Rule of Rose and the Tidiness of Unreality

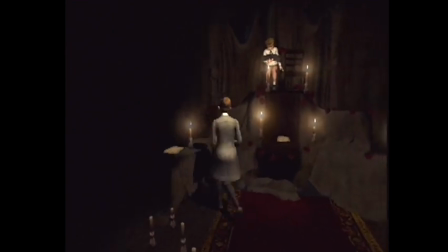In fact, there's a clump of chapters near the middle of the game where the order can be chosen by the player, Mega Man style, complicating things further.
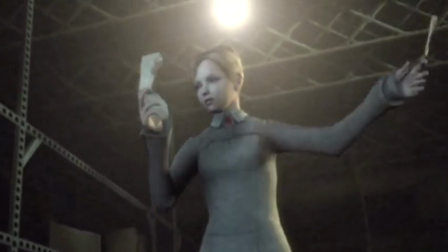And even once you've seen everything, parsing the timeline of events is not simply a matter of rearranging the chapters by the dates given at their beginning.
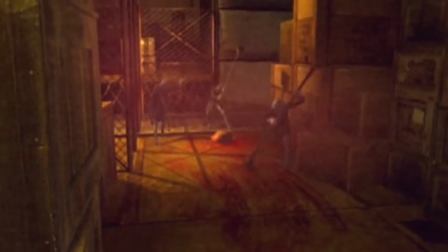The events portrayed on the airship aren't just fantastical, they also have a dreamlike inconsistency to them, refusing standard causality.
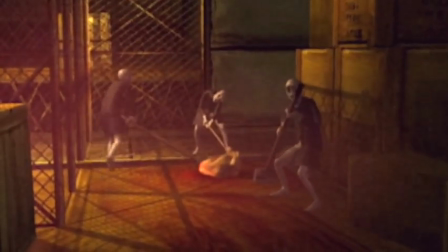Certain events don't have the permanent consequences you think they might at first glance.
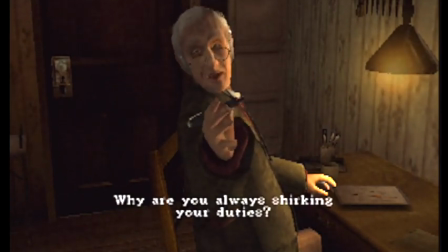Dirty rich.
For instance, in May 1930, Hoffman, the strict teacher, shows up in a blood-smeared room as an evil,
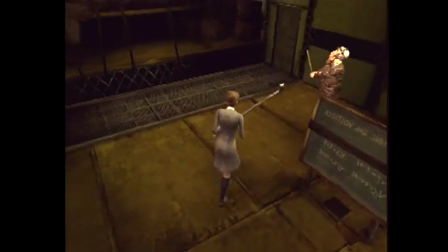rope-bound version of himself, who must be fought as a boss in order for Jennifer to claim Sir Peter the Rabbit.
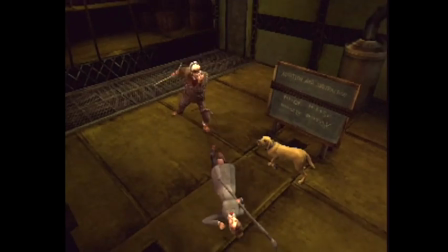After Jennifer beats him to a bloody pulp, he collapses,
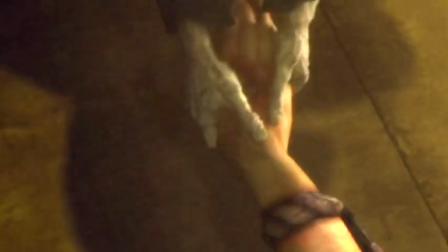and his body is dragged away by broom-wielding imps.
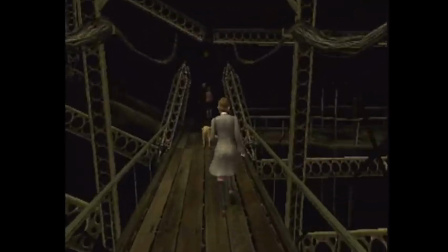And yet he appears again, and is clearly fine, in a chapter that takes place in August 1930. He's not even antagonistic towards Jennifer in this chapter. He's just mad at Diana for the fish incident.
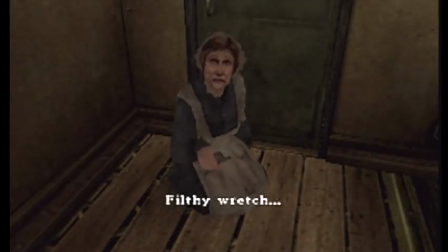The fate of Martha, the Queen of Cleaning, isn't as blatantly self-contradictory, but it is still ambiguous.
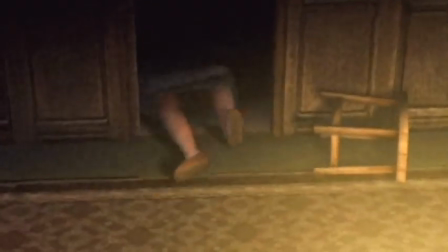We also see her being dragged away by the cleaning imps in April 1930, and she sure looks dead once they're done with her.
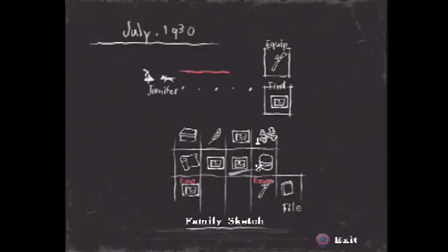We don't clearly see her alive in any of the later chapters,
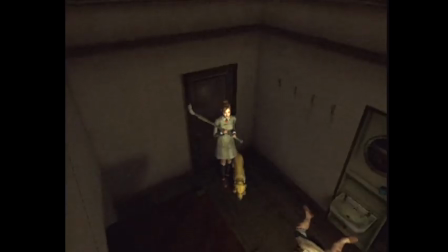but we do find a woman in the July 1930 chapter who looks like she could be her, bound in rope and burlap,
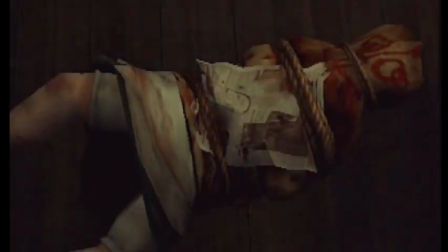but still alive and twitching.
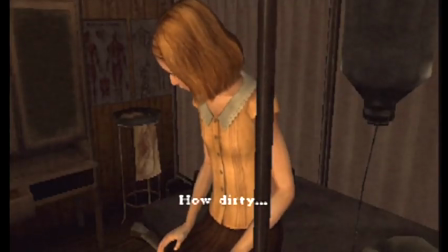Clara, the frightened princess, appears very infrequently.
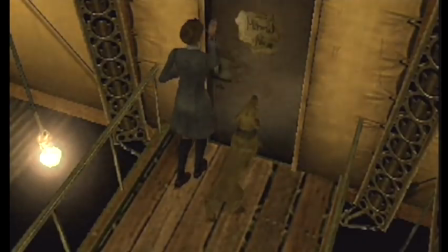In the Mermaid Princess chapter, it appears to be her that transforms into the puking mermaid, who Jennifer then has to fight as a boss.
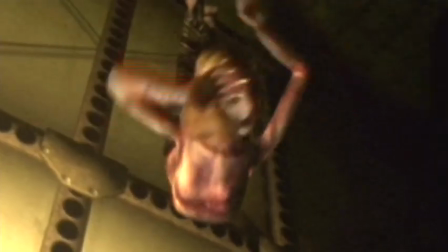We never do see Clara again after August 1930, but she doesn't die at the end of the boss fight, she turns into a doll.
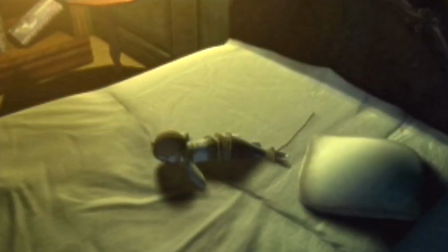In another irreconcilable, hallucinatory turn of events.
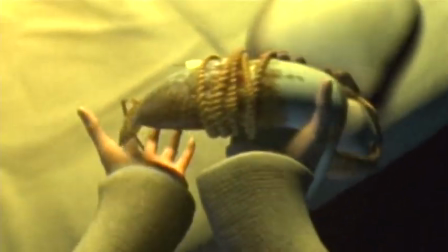Clearly, we're not supposed to take these events literally.
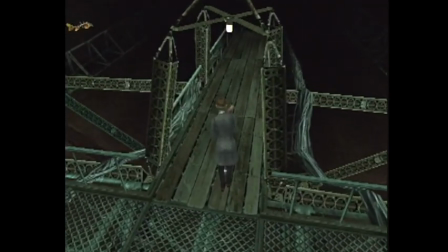Just like we're not supposed to believe that there are literally fish skeletons swimming around in the air on the blimp.
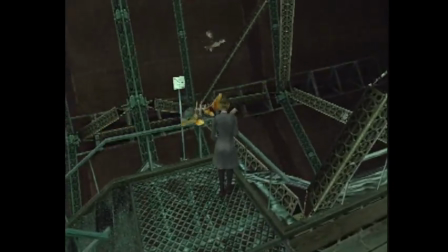But these incidents also aren't just pure, ungrounded fantasy.
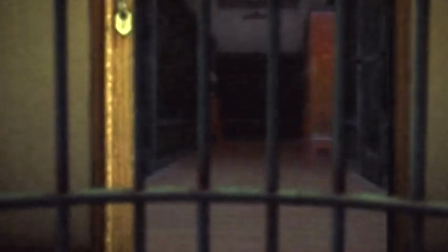That moment where the smooth tracking shot follows our movement through this space as it transforms from the airship back into the orphanage
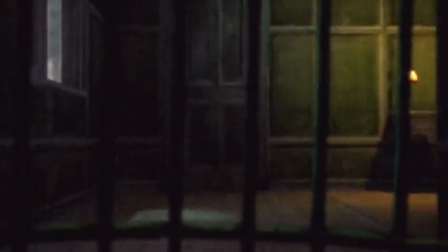clues us into the fact that these fantasies should be understood as psychological reactions to real-life traumas.
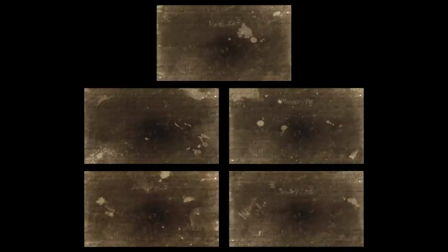The clues to what these traumas might be are mostly found in those chapters not set on the airship.
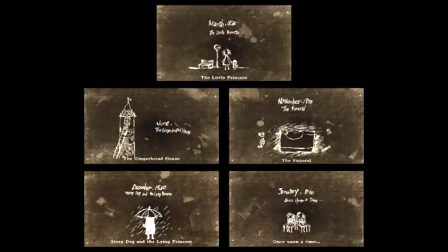Along with the game's opening, there's the gingerbread house, the funeral, Stray Dog and the Lying Princess, and the epilogue.
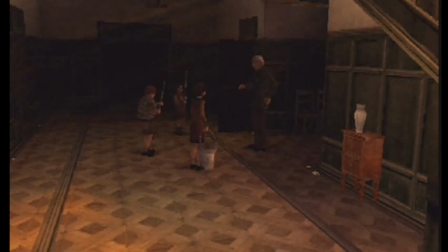These chapters show the game's characters in a more grounded, easier-to-believe setting. But they do more than that.
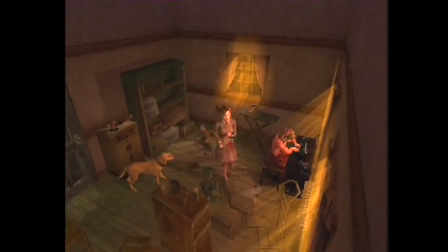By reading logs and journal entries in these chapters, and then connecting their dates and described events back to the other chapters,
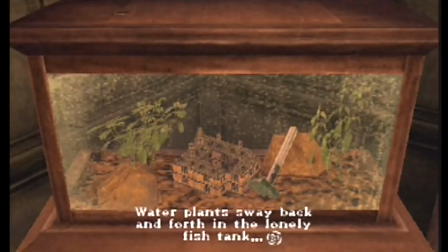you can begin to piece together a less fantastical variation on the events depicted on the airship.
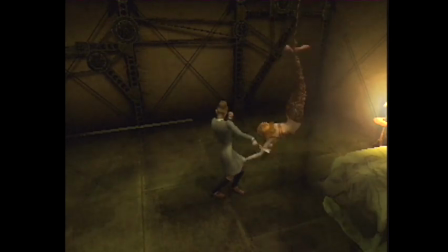So for instance, in August 1930 on the airship, Clara is depicted as transforming into a mermaid.
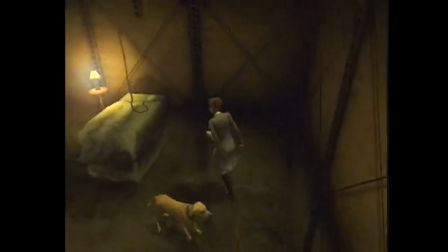But a journal entry left by Mr. Hoffman reveals that what really happened in that month is that she turned 16,
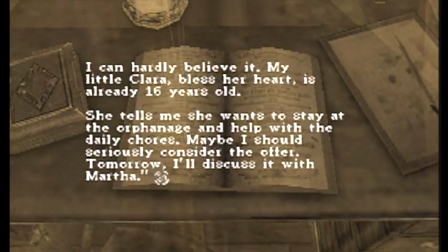and so could legally leave the orphanage, but instead opted to stay on as an employee.
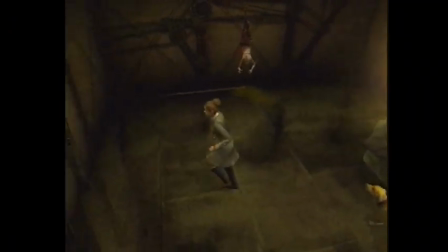Mr. Hoffman had a beloved fish, and Clara turning into a fish-human hybrid literalizes her status as teacher's pet.
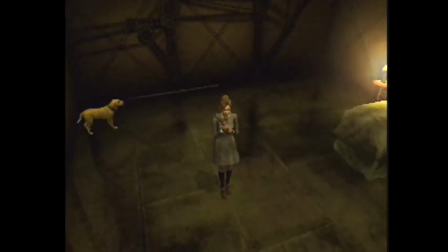It would be unbearably heavy-handed if it was spelled out to us in that way,
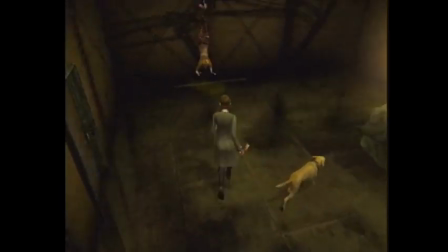but it retains a certain subtleness, since players have to work all of this out themselves.
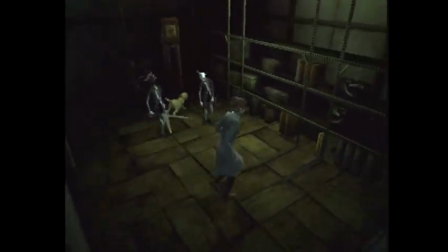Likewise, it seems safe to assume that Jennifer didn't actually fight bipedal goats wielding giant scissors in the Goat Sisters,
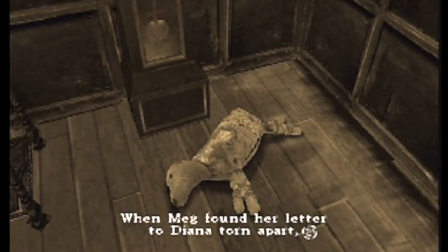but the epilogue confirms the basic details of Meg's note and her unrequited crush.